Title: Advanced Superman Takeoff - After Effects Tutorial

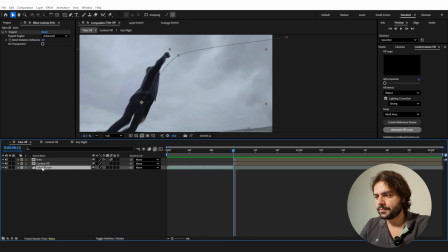12:33 So once you're satisfied with your animation, you can select all of these clips and go layer,
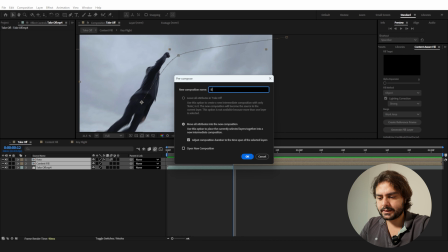12:38 pre-compose, and then call this Superman Takeoff.
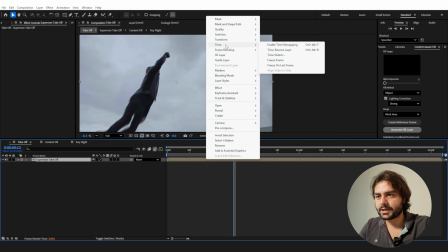12:43 Then we're going to right click here and go to frame, to time, enable time remapping, and around,
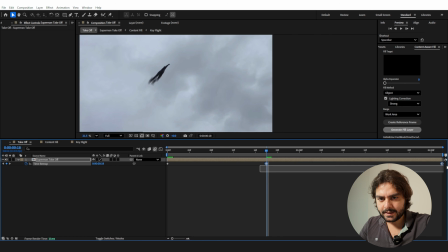12:52 let's say right here, I'm going to create a keyframe, select the 2 last keyframes and then just pull them in a little bit,
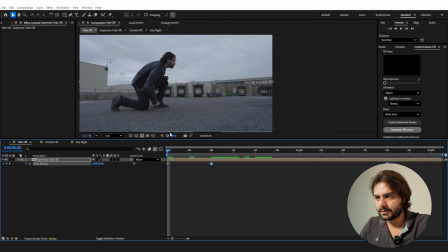12:59 so everything happens a little bit faster, like I actually do have superpowers.
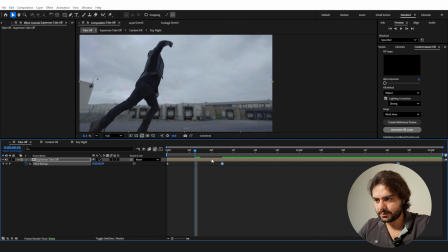13:08 Maybe a little bit slower, but not too much.
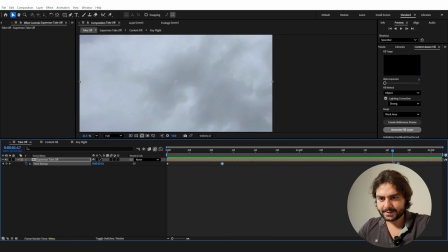13:17 Okay, cool. So right here we can press N on the keyboard and then right click trim comp to work area.
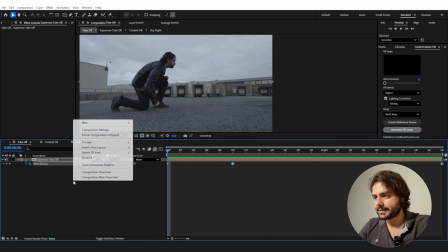13:24 So we are now working with the exact timing of our shot. Next, we're going to create a new adjustment layer and we're going to call this shake.
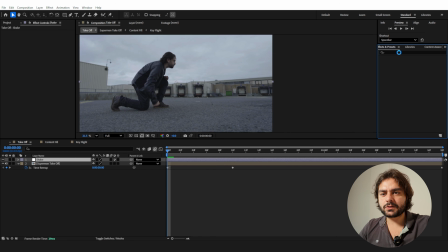13:32 And then I will go over to my effects and presets. And I'm going to search the quick shake preset from us. So if you want that as well, you can download that with a link in the description below as well. And that's completely for free. So I'm going to double click on that.
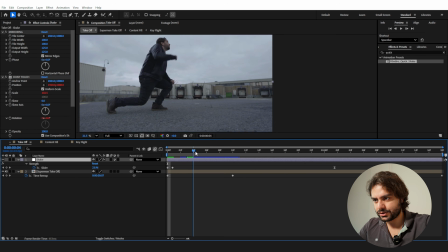13:48 Press U on the keyboard and then go to the position where I actually take off around here.
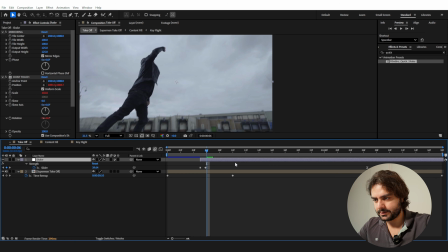13:53 We're going to shake it up starting from here, and then we can go into the settings here, check the use composition shutter angle, and then we're going to set the shutter angle to 180 so we create a little bit of motion blur as well.
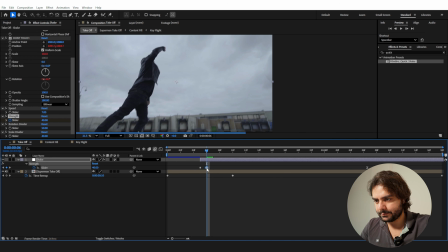14:08 And then we're going to offset this keyframe to my time cursor so we can now see there is a blue point at the stopwatch. That means we can now change this to set, let's say, 100.
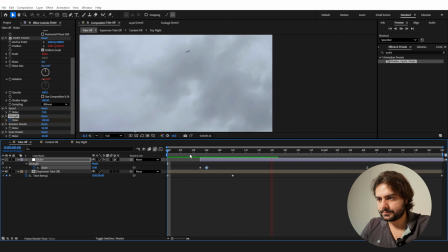14:21 And so now we do have a lot of shake from the second I lift off. And this just helps a little bit with the impact of it.
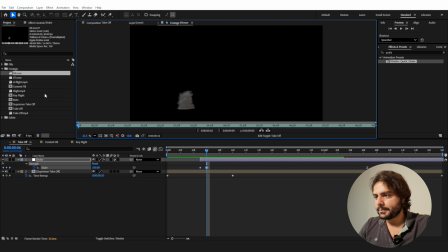14:32 We also prepared some smoke elements that I have created for a pack, but the pack isn't released yet, so you can download them for free with the tutorial files. And I'm going to drag the 07 in my clip just below the shake,
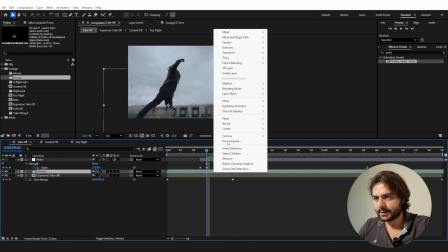14:47 and I'm going to place it in here, right click, and then go to time stretch.
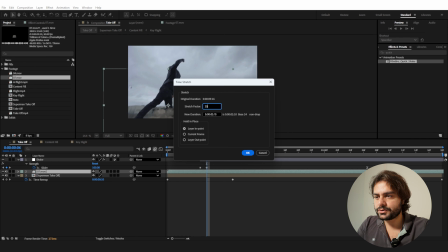14:52 And I'm going to speed it up like by 4, so I'm going to set this to 25 and then click OK.
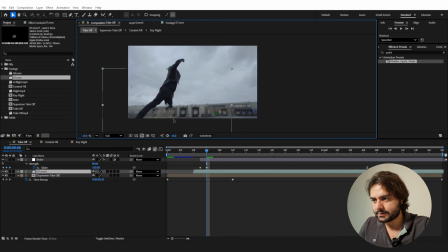14:59 And go a little bit back. So we do have some smoke starting from here. Press P on the keyboard,
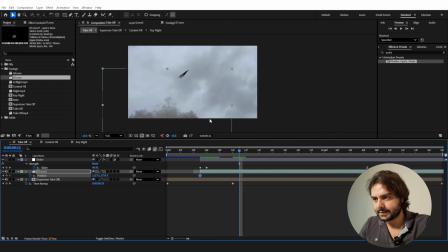15:08 click on the stopwatch, go further in time, and then we can just bring this down.
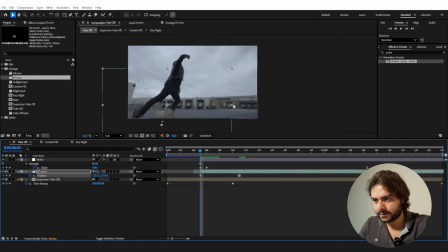15:16 And that makes, well, that gives a little bit of a smoke effect.
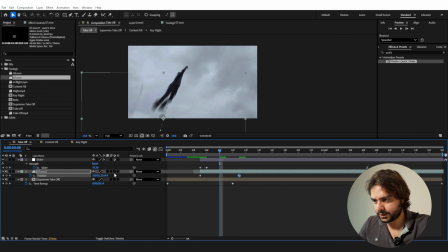15:21 And then bring it down here. We can also enable motion blur for this.
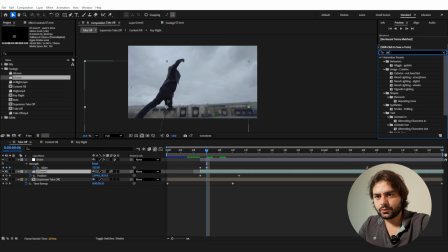15:25 And I'm also going to add a tint effect to my smoke because it's way too brown right now. So I'm going to double click on that, set it to something like 70%, and then press T on the keyboard and set it to something like 20% opacity.
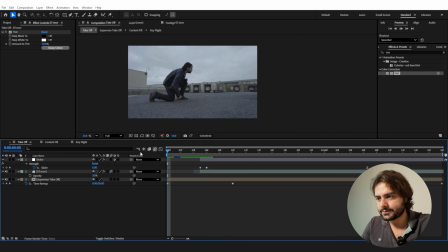15:41 It's very subtle, but these little extras usually do sell the effect.
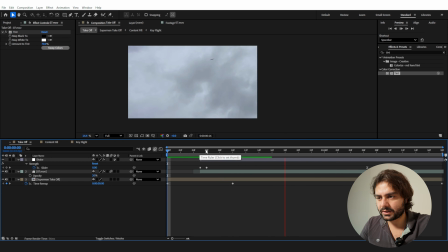15:46 It really depends what kind of shot you are using.
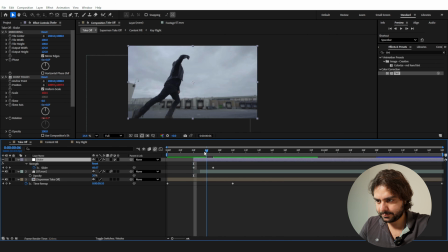15:53 I'm going to bring this first key a little bit back so the shake starts a little bit slower.
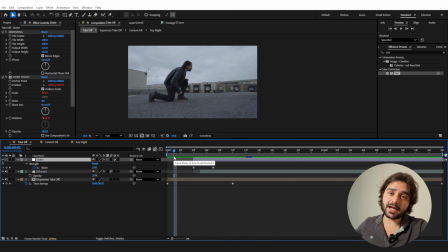15:59 And there we go. And this is how we do the takeoff in Adobe After Effects. Now, we also have a shot right here that is called flight. I'm going to bring the flight into a new composition.
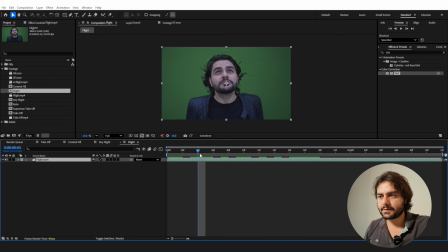16:10 This is where we were recording outside with a portable green screen behind me. The most important thing is when you're using a portable green screen is to keep it at a little distance from yourself so you don't cast your own shadow on the green screen.
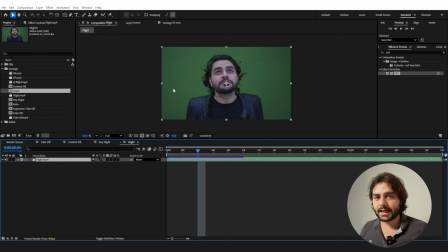16:24 And also the best possible daytime is during a cloudy day, so everything has a very soft shadow. So this is what we did, and we have a very clean green screen now that we can simply remove.